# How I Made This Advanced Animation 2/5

Hey what is up everyone my name is Imani La Russa and today we're going to go over part two of how I made this.
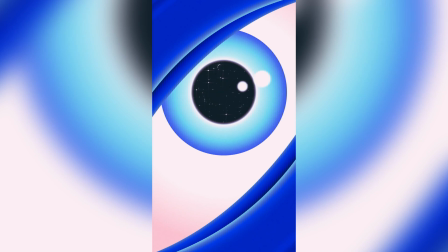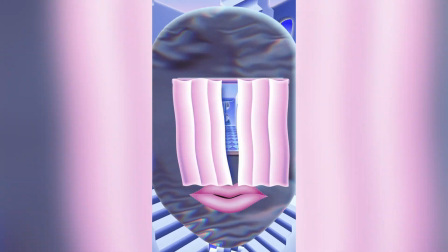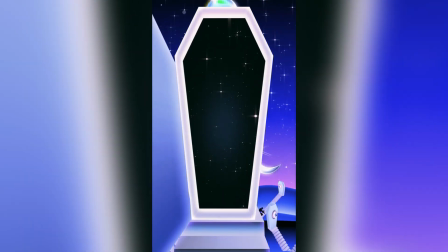So today we're going to be doing an in-depth breakdown of scene two. Yesterday we did more of the pre-production along with scene one but today we're going to be focusing on the transition cut from scene one to scene two and how I did the animation for that. so let's hop into it.
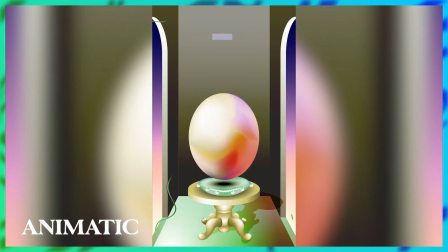I think it's super important to make sure that you have your transitions laid out in your animatic before you start animating.
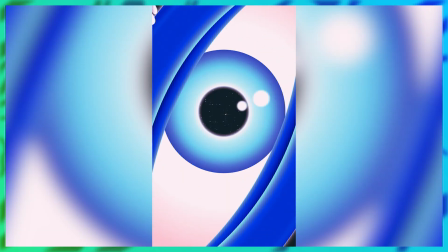Helps save a lot of additional work. So scene one going into scene two we have this match cut of this pupil turning into the egg and if
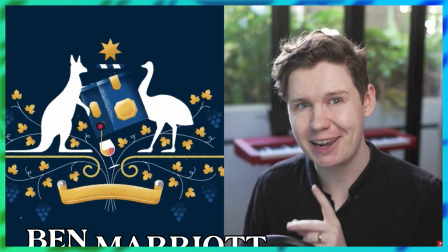you don't know what a match cut is I highly recommend watching Ben Marriott's match cut tutorial because he explains it perfectly.
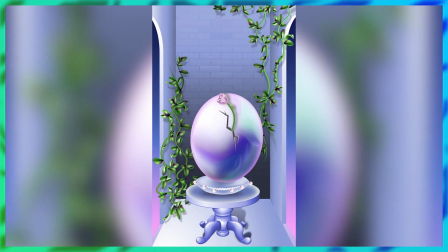So the idea is that you want your animation motion to match going into the next scene.
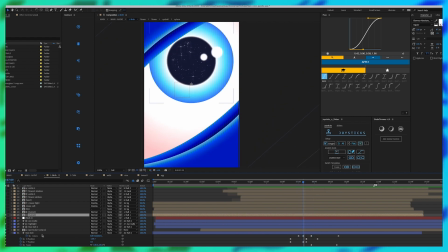But I think specifically why I wanted to go into this shot was because I wanted to emphasize how important it is to use these shape layers.
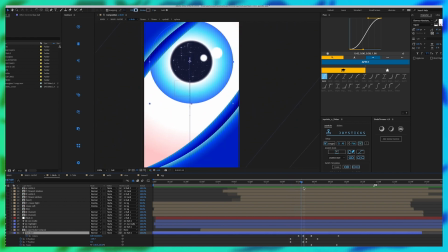So as we could see the eye comes out and then it dilates out
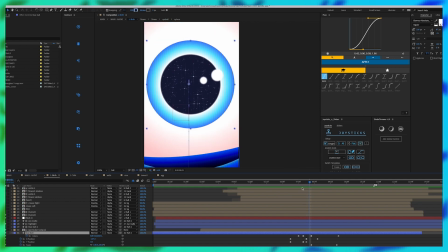into like a wider pupil and then it positions down.
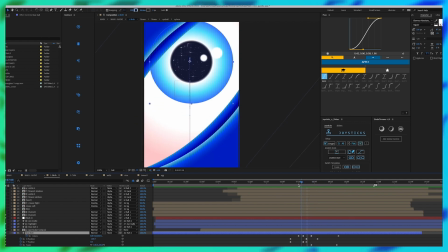You see the gradient from white to like this dark blue kind of stay consistent even when the pupil grows out.
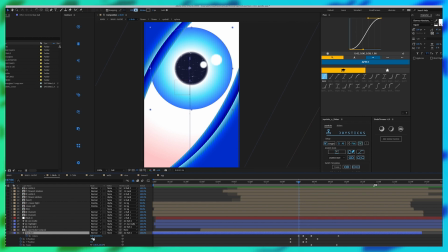So I was able to do that by changing the edit gradient under the shape layer.
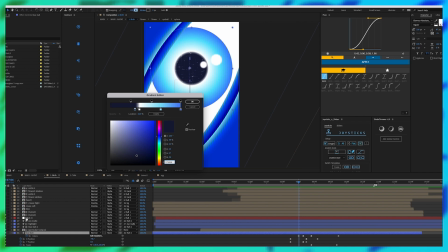So rather than creating multiple layers using solids, you would only need one shape layer and edit this gradient.
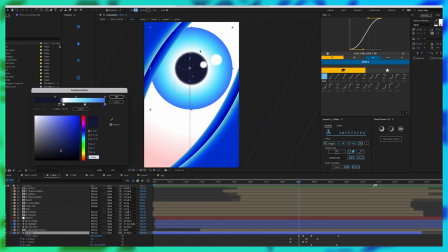Because if you just had a solid on top of this, the fill would go over the gradient and you don't want to lose that. You want to make it seem like it's expanding. So for this first pose,
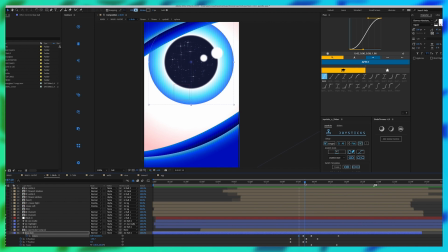we have this and then we go into the dilating and it's now this.
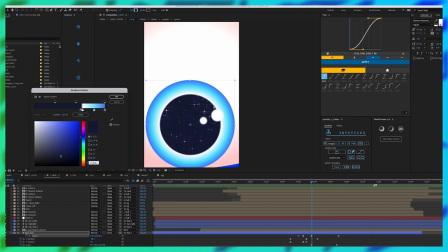So we expand more out to the blue area without losing that three color gradient inside. It's little things like that that make your workflow faster which makes you a more advanced animator.
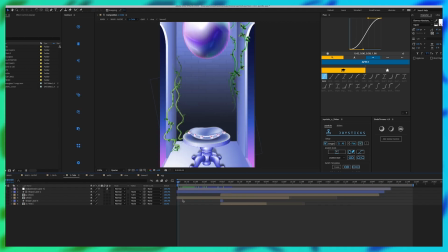So next we'll move into the child scene, the baby scene.
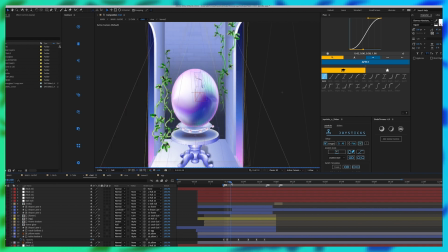The idea with this scene is that when we're in our baby stage we are so protected and glorified center of attention in the moments of us blossoming and becoming a conscious human.
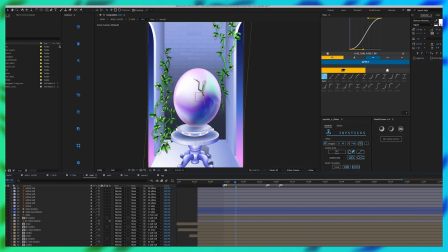So let's start from the bottom of this comp. We'll go into the walls.
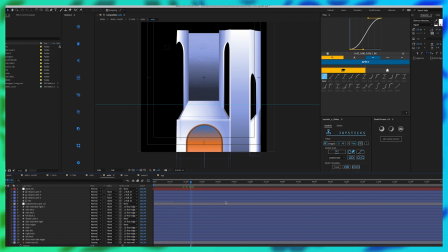So this is why it is important to make sure that you know what your transitions are going to be before you start animating.
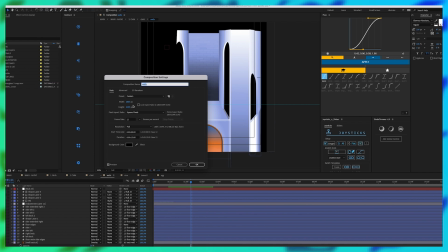So I had made this composition a lot bigger than the comp that my final comp is in, which is 1080 by 1920 and the reason i did that was because i knew that the transition of
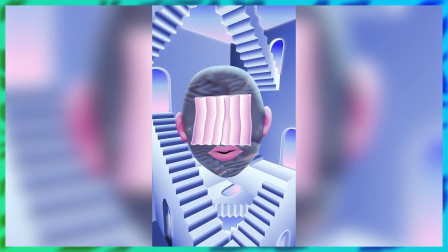the rotation needed to exceed the original 1080 by 1920 so that it didn't get cut off i
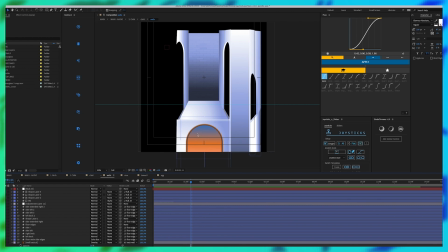also created this because i didn't know if i was going to be zoomed out but that's why this is here but you don't really see it in the final and then let's
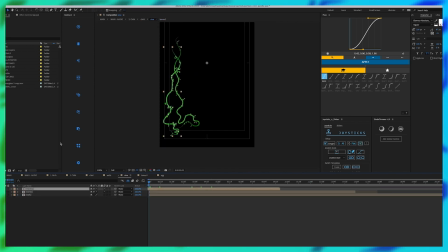move into the vines or the leaves i wanted to create the motion on them that seemed organic and not like computer
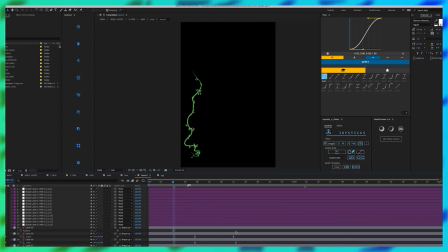generated. So what I did was to each of the individual leaves, I added a wiggle expression to the rotation.
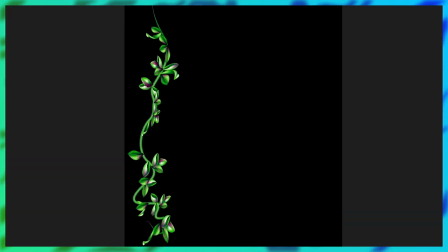So they all had different movements on it.
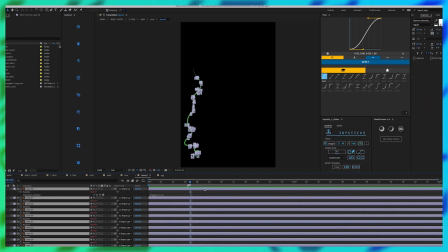But my big thing was that I wanted the vines to move as well. And in order to do that with the leaves, one way that I initially thought of was pre-comping
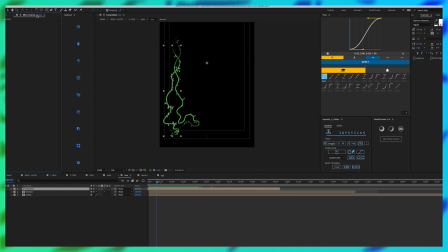everything and then adding a puppet tool to it. So this is the issues with using the puppet tool on a comp that has already moving assets to it.